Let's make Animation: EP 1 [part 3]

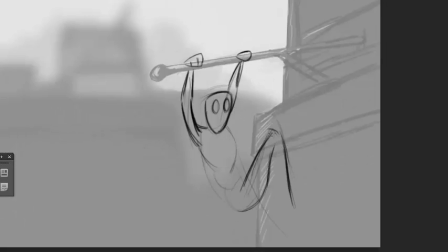I hate that, if you notice that little dark black line that appeared there,
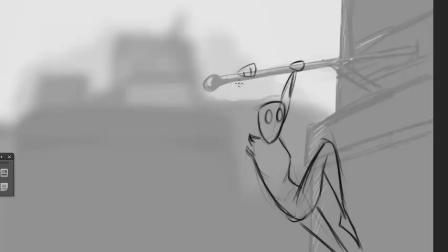it's very annoying. It's a glitch that happens with the Wacom tablets.
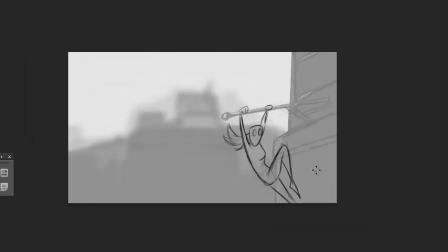It's whenever the computer reads or processes something,
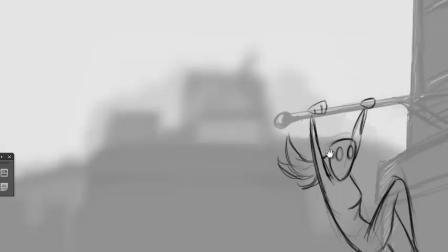there's a slight glitch and it doesn't pick up the pen pressure.
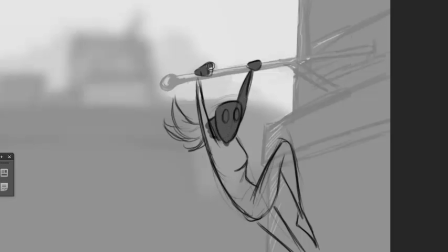So that often happens. You can see here, even though the background is the opacity is turned down,
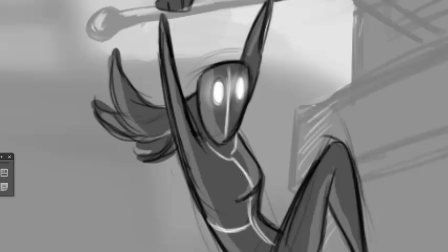you can already see that the character is much lighter than we started out with,
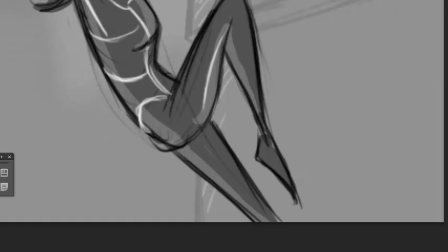even though we color picked from frame 1.
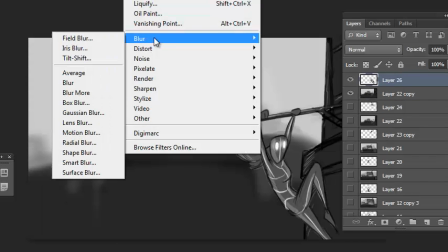It's because the foreground keeps changing and keeps getting darker and darker.
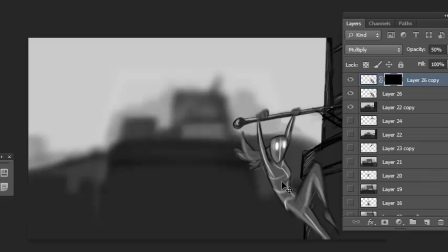We're gonna have to fix that at some point. So here I'm
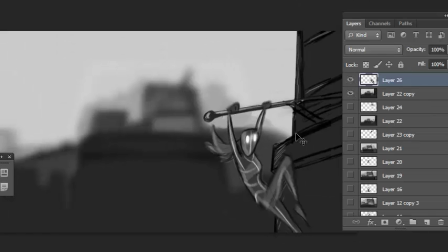starting to introduce some shadows, just so that it's not such a jarring transition from light to dark.
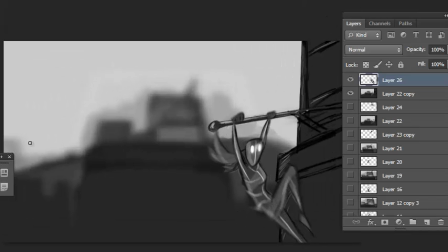But I think in the future we're going to stick to the darker shades.
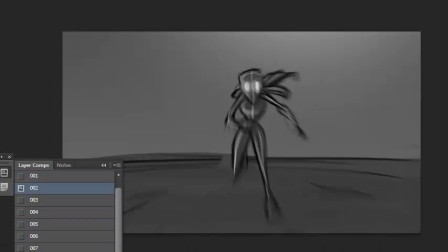Now we can step through and see if the action is reading. This is sped up, so might have a
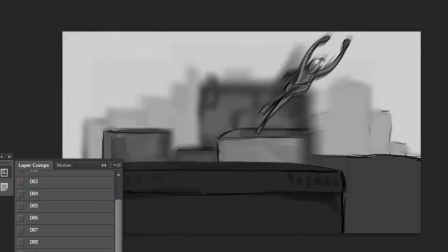bit of a hard time following the motions.
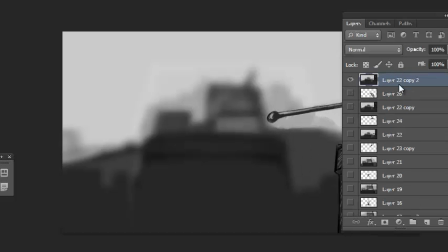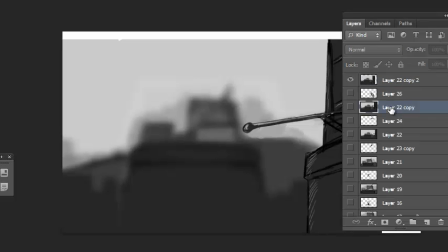And the same process again, moving the background,
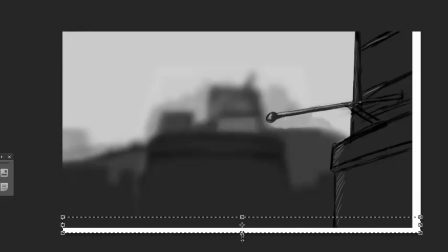scaling it, extending the set.
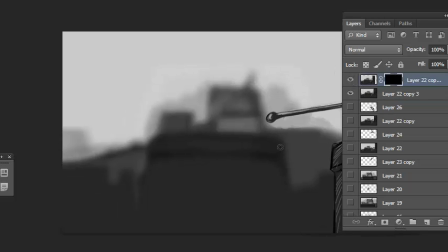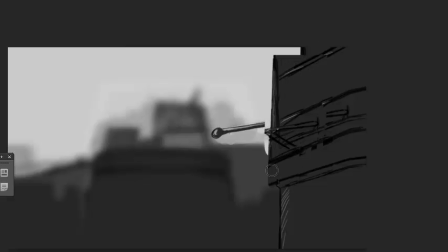I was a little lazy and I didn't want to use the
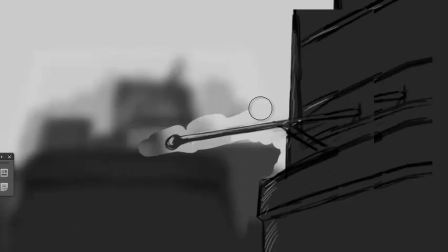lasso tool, so I just made a mask and just painted the foreground element in.
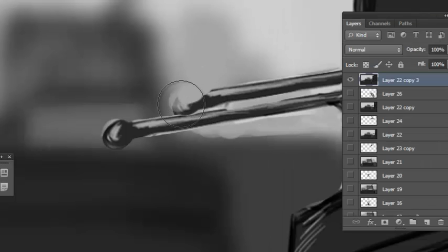But some things overlap, so I'll need to take that out again.
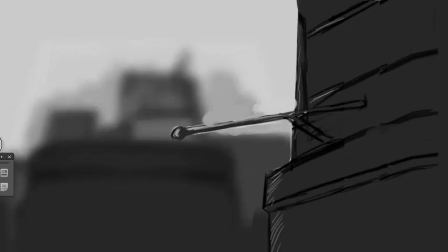There's a pro and a con to everything.
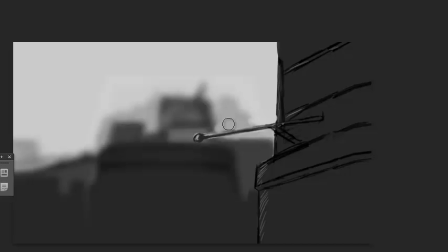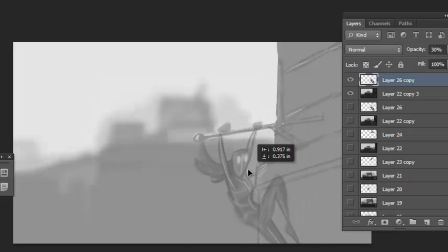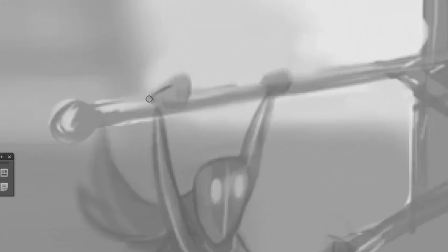Shrinking the character because the camera is still pulling back.
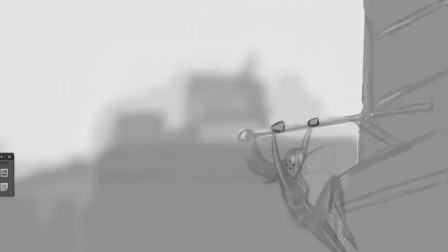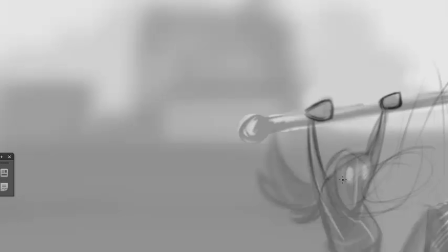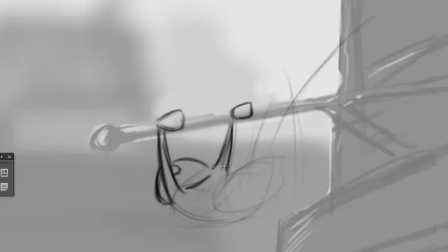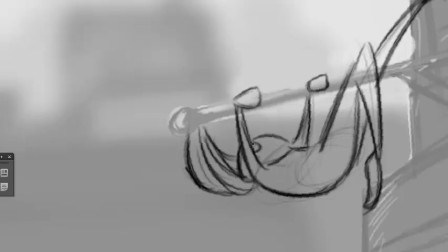And it's actually a nice technique for showing the direction of motion,
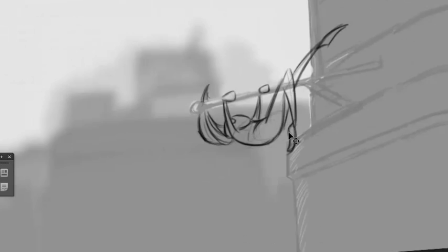is to use a limb, like in this example with the leg, extending it in the direction that the character wants to go.
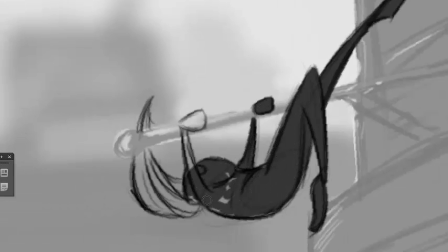So when you see this frame, you know instantly where this character is heading. So you can spend less frames describing that motion.